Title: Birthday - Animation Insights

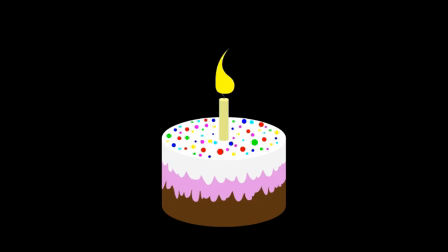[4:13]
Anyway, that stood out in my head, and every time after that dream, I listen to this song, and I think of sort of a dream state sort of thing. I think of what it was like to have that dream. One thing I heavily associate with dreams is black. You see, we're going back full circle, but let me finish my thought first. I'm somebody who's done lucid dreaming a bit, which is essentially you take control of your dreams, you realize you're dreaming, and you do whatever you want with them.
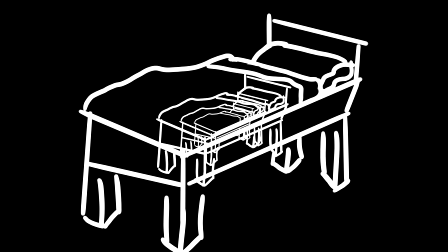[4:47]
And with that, one thing I noticed is that although I have control of dreams, I very often lose control when my
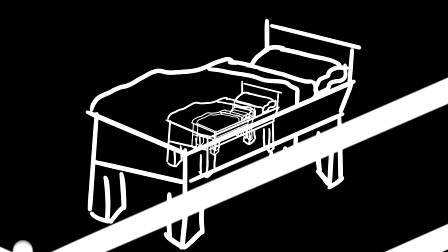[4:56]
my vision gets enveloped by blackness.
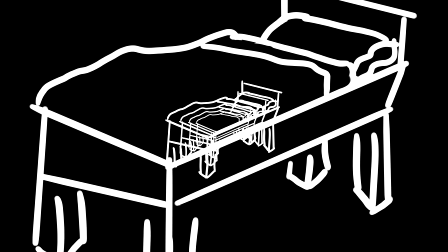[4:59]
And that's because my brain is transitioning from the dream state into my awake state, where in my room it is pitch black.
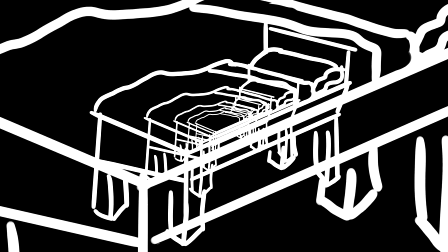[5:08]
And so therefore I go from whatever the dream looks like into the blackness of my room.
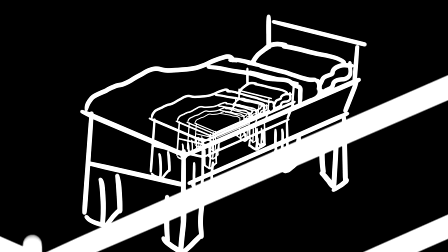[5:14]
Likewise, whether intentional or not, I associate dreaming with black.
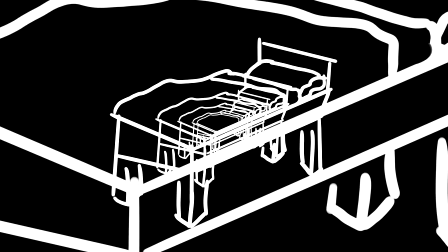[5:20]
I was about to say the color black. Black is technically not a color, it's a shade.
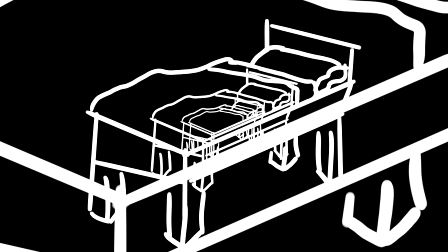[5:26]
Semantics.
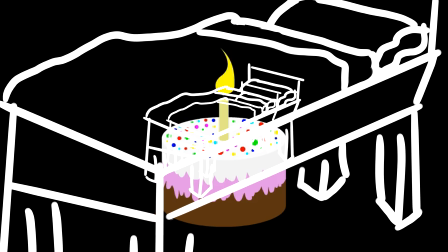[5:26]
Anyway, so birthday is mostly black because I associate it with dreams, and I associate black with dreams, and I associate the song with dreams,
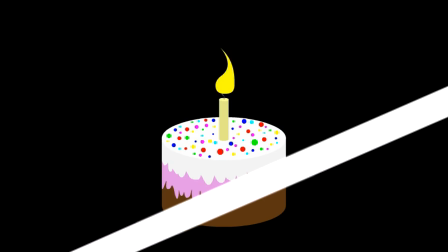[5:35]
and so part of my intention with making this video was creating a visual experience to sort of
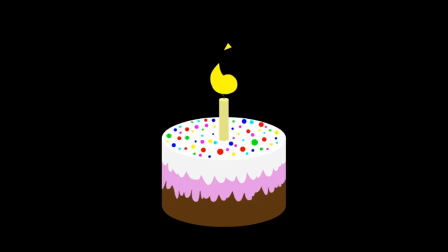[5:44]
to like show off how I feel when listening to the song visually. Does that make sense? Right. That's the majority of my pretentious rant over.
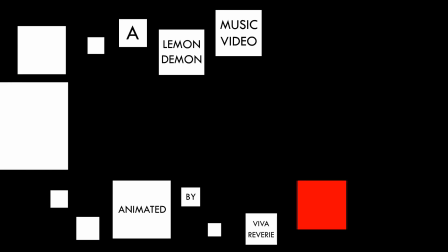[5:57]
It just so happens that the fact that everything is black also makes it easier to make the video.
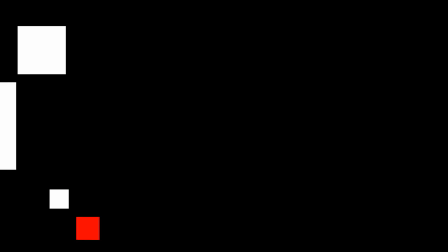[6:04]
Yes. Anyways, going back to the white squares bit at the very start, like,
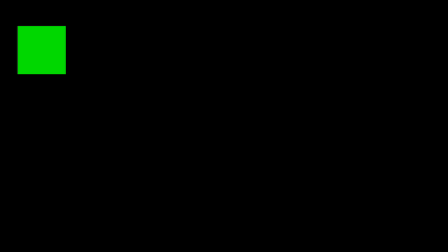[6:10]
I also used that opportunity to do the opening credit thing, a Lemon Demon music video animated by Viva Reverie.
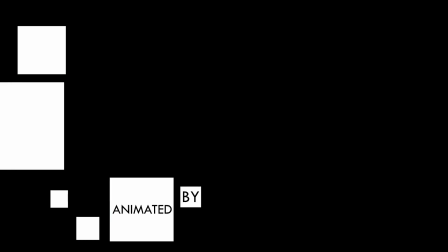[6:16]
I wanted it to be themed with the rest of the video and not be, like, intrusive.
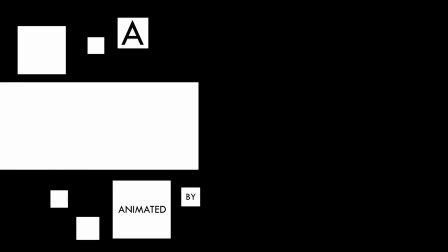[6:22]
I thought that was pretty important. Oh my god, the video is actually starting now.
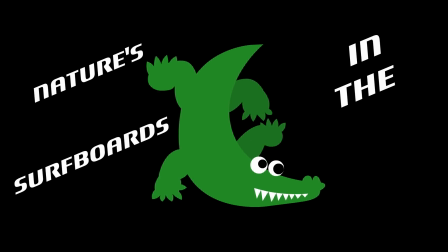[6:28]
So the alligators, right? They look really goofy.
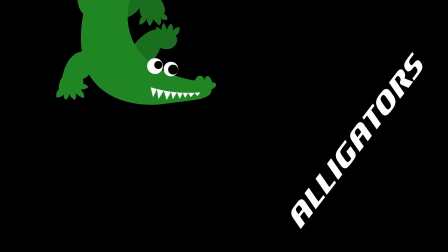[6:32]
One thing that happens with me and music that I want to turn into music videos is that I visualize them beforehand,
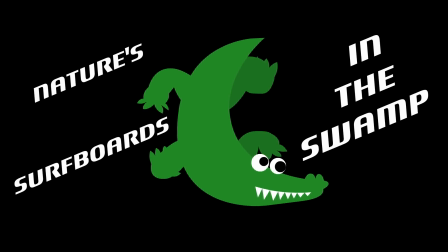[6:38]
and like how everything moves and where everything goes, and likewise, I do
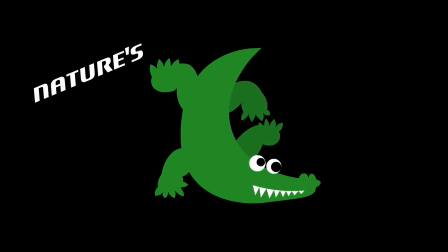[6:47]
the lyrics pretty literally here, where the first verse talks about alligators, and I show off an alligator.
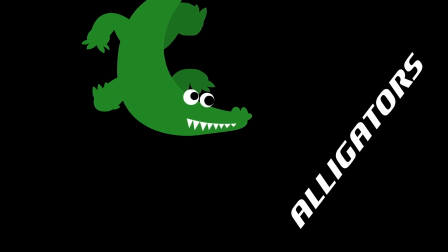[6:56]
He's doing this goofy walk, and he's got these googly eyes.
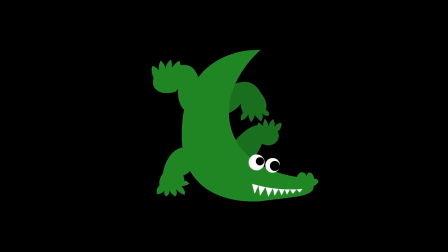[6:59]
Fun factoid, this alligator pose is based off the alligator from Mother 1 for the
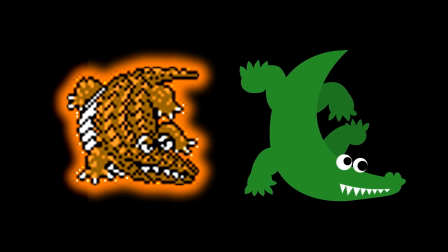[7:08]
Famicom, aka Nintendo Entertainment System, except not the Nintendo Entertainment System, because it never came out on that console. That's why I said Famicom, which is the Japanese equivalent. Anyway, so they're friendly.
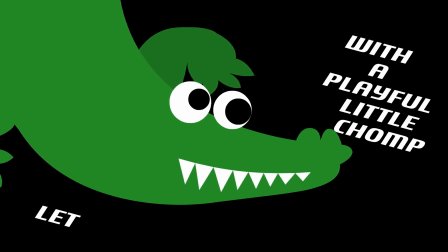[7:22]
I make him wink because I thought it was funny, and then for like one frame visibly at the bottom right of that,
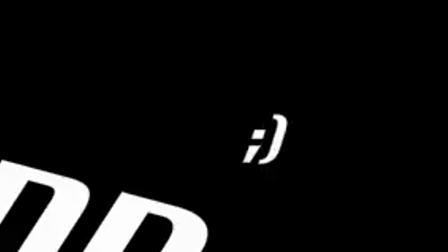[7:28]
you can see a winky frame, a winky smiley face. So here's an interesting thing.
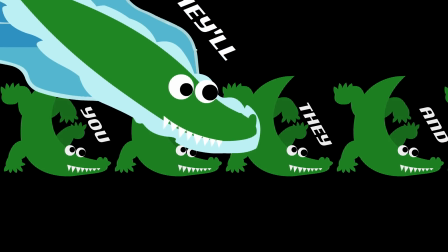[7:33]
When the alligator goes from like top left to bottom right,
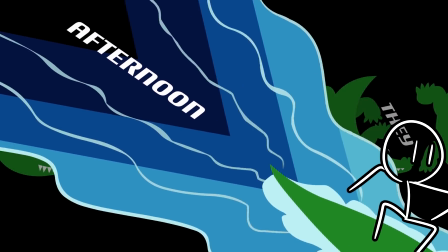[7:37]
I always pictured like a dude on top of it, you know, because they're letting you surf all afternoon.
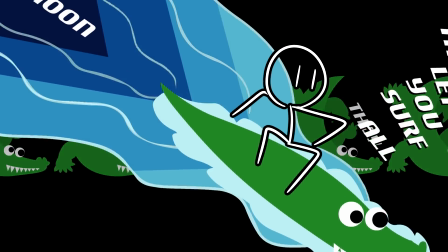[7:43]
Somebody's surfing the alligators. I didn't end up drawing a dude on top of this guy because that would have just been really jarring,
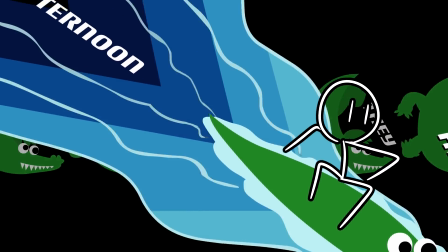[7:50]
and like I didn't want to like invent a person to put on top of the alligators,
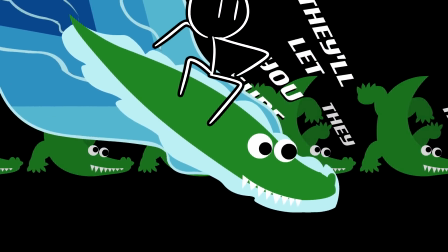[7:57]
and also I'm not even that good of an artist in the first place, so I don't think I could have made it look good.
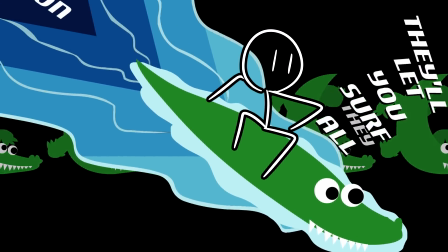[8:01]
Maybe I could have, but at the same time, for this verse in particular, I wanted it to be focused
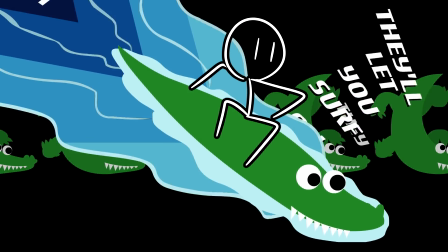[8:08]
specifically on the alligators and what they do and their goofiness and their stupid googly eyes,
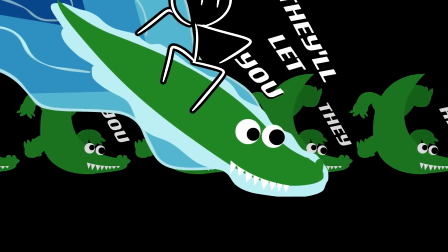[8:14]
and that would have distracted in my opinion. Shoutouts to my sister, by the way.